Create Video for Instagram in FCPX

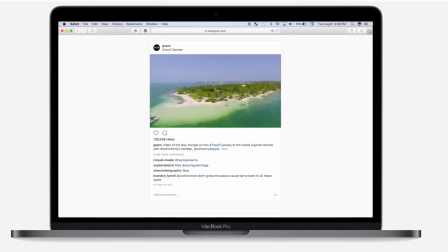(0:02)
Hey guys, and welcome back to my channel for another Final Cut Pro tutorial. This week, we're going to take a look at creating video for Instagram. We'll take a look at how to set up your project for three different aspect ratios that Instagram accepts.
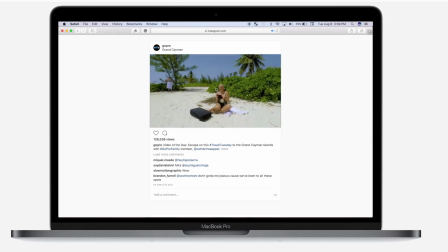(0:15)
We'll look at best settings for exporting and compressing your video, and we'll take a look at how to get your video from Final Cut Pro to your phone so it can be uploaded to Instagram.
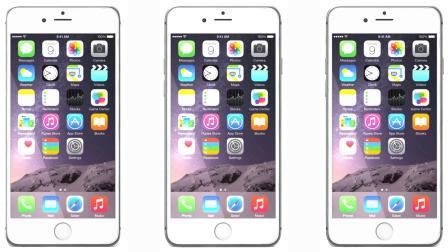(0:24)
So, let's not waste any more time and get started. Let's take a look at the three aspect ratios Instagram accepts.
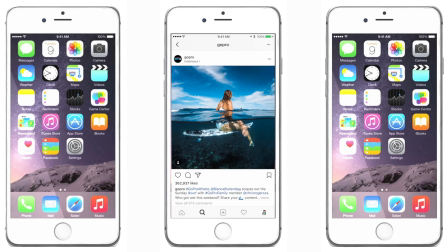(0:31)
First is Instagram's default square ratio of 1 to 1. This will give you a square picture of video used for majority of posts. I sometimes use this setting if I want to add text to my video, but don't want it to cover anything in the shot.
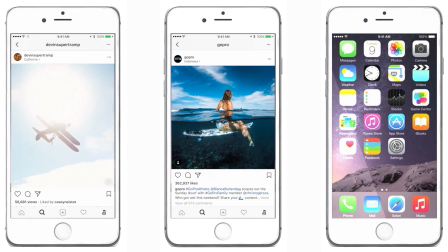(0:44)
Next is the vertical 4 to 5 ratio. This will give you a taller image that makes the most out of your phone screen's real estate.
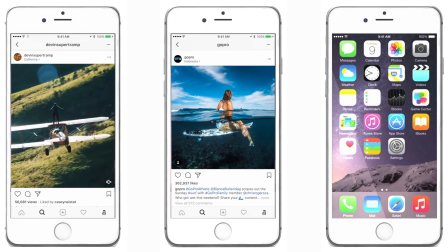(0:51)
This is great for videos of people because you can fit a full person in the frame and still keep them in decent size.
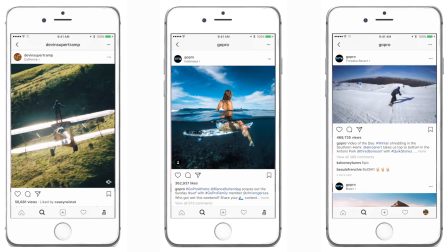(0:57)
And last is the landscape 1.91 to 1 ratio. This works great if your video has lots of landscapes and scenery in it, and you want to keep that widescreen feel.
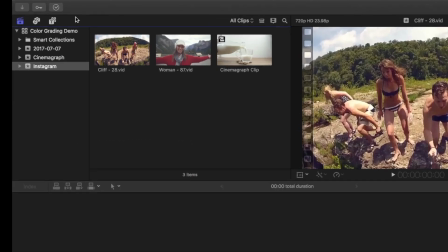(1:06)
So let's go ahead and create a project for square 1 to 1 ratio. From the menu bar, select File, New, and Project,
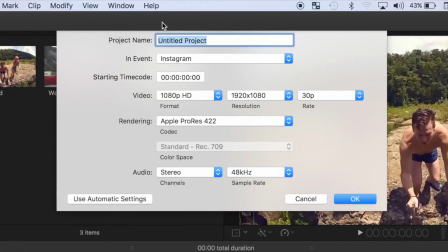(1:14)
or use the keyboard shortcut Command N. Let's name the first one square 1 to 1.
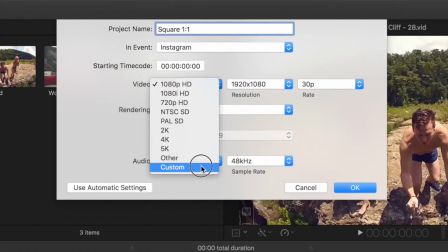(1:19)
Now in the settings, for Format, select Custom, and enter 1080 by 1080 resolution. And select the frame rate you want. Keep in mind, lower frame rate equals smaller file size.
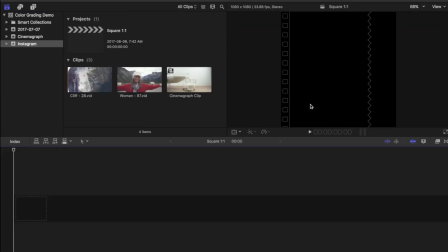(1:34)
Let's hit OK. In the viewer, we get a black square, and that's the size our video will be.
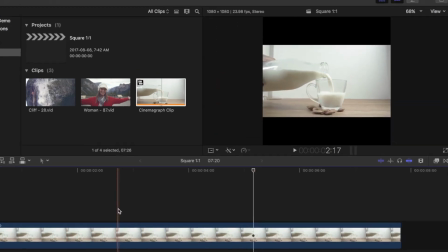(1:40)
Now, I'll select a video from my browser and add it to my project. Because my video is 16:9, I get black bars above and below my clip.
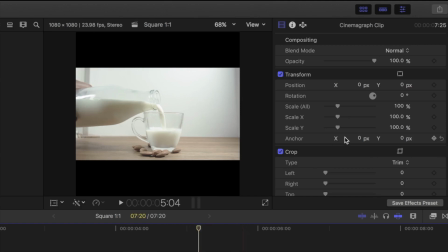(1:49)
Sometimes I leave these bars in the clip so I can add titles and not cover any of my clip, but majority of the time, I just scale up my clip to fill the screen.
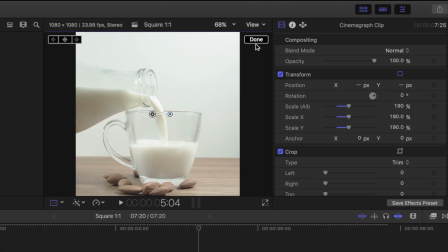(1:57)
Remember, most people will be watching this on a small screen device, so you want your clip to be as big as possible.
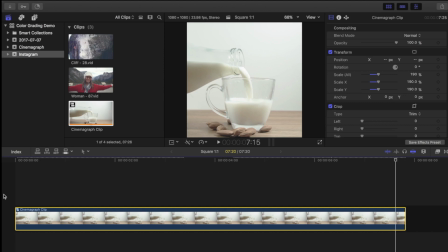(2:06)
Next, let's take a look at vertical 4 to 5 aspect ratio. This ratio makes even better use of your phone's screen.
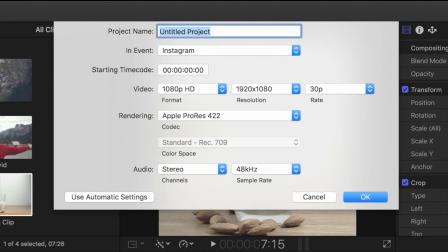(2:12)
I'll create another project, vertical 4 to 5, select custom video format, and select 864 by 1080 resolution. If your source clip is 4K, you can select 1080 by 1350 for best quality.
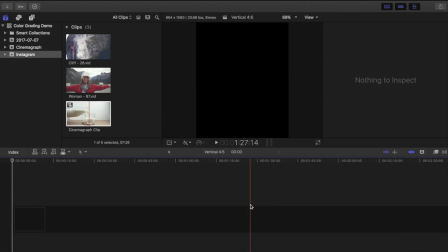(2:27)
This may change in the future, but as of right now, 1080 is the max resolution Instagram allows.
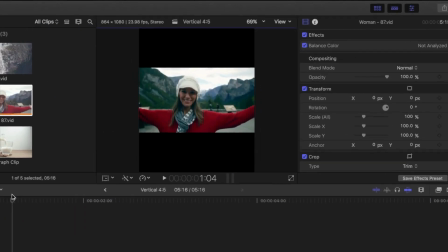(2:33)
Now, when I drop a clip into my timeline, even bigger black bars appear above and below my clip. Now, the reason I chose the vertical aspect ratio is to make the most out of my phone screen, so to have black bars kind of defeats the purpose.
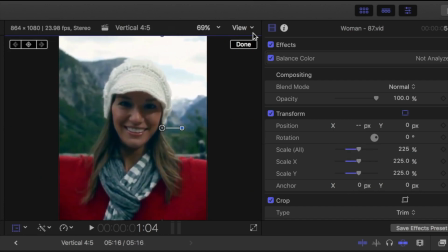(2:46)
I'll scale in on my subject to fill a frame. Now, in my example, the camera pans a little bit.
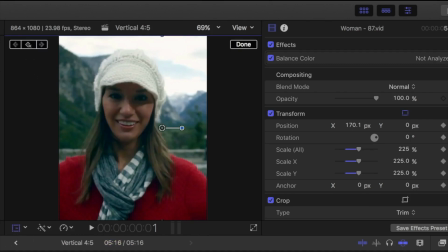(2:55)
So I'm going to add a couple keyframes to keep my subject centered.
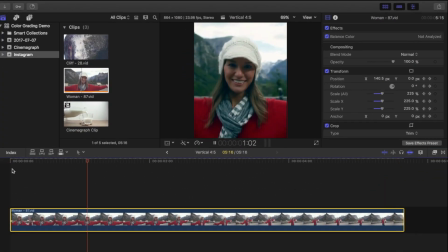(3:03)
And lastly, let's take a look at landscape 1.91 to 1 ratio. This is a little bit wider than the normal 16:9 widescreen ratio we're all used to, and it's going to appear relatively small on a phone screen. But sometimes cropping in on our clip isn't an option, and black bars can be a little distracting.
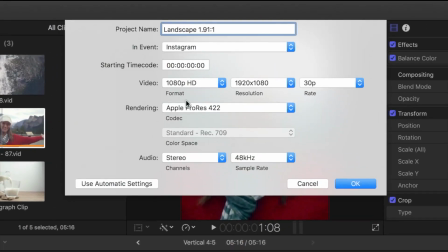(3:20)
To create a landscape video, let's open another project and select 1800 by 945 video resolution.
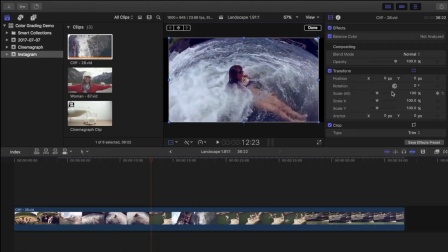(3:33)
You still have to crop in a little on a 16:9 clip, but not nearly as much as you would with other ratios.
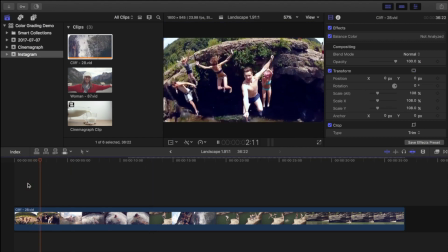(3:40)
Now, let's take a look at how we get these clips from Final Cut Pro and upload them to Instagram.
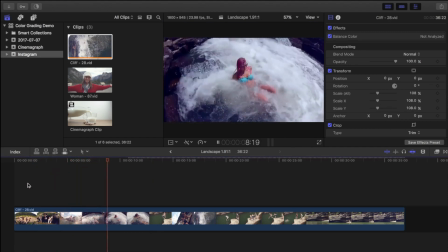(3:45)
First, we have to export our clips, and these are the settings I use. Other people's methods might be different, but I find these settings work best for me.
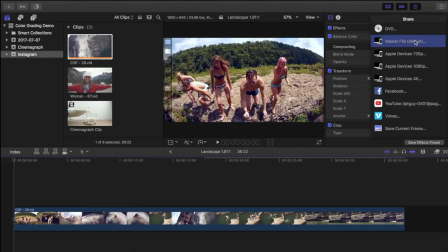(3:53)
I'll click the Share button and select master file as my output source.
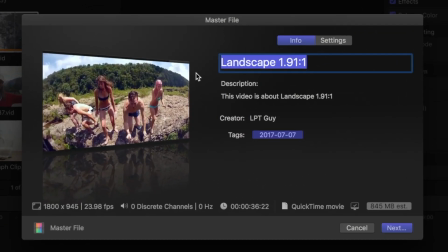(3:57)
Now keep in mind that you have to share this to your phone, so file size matters.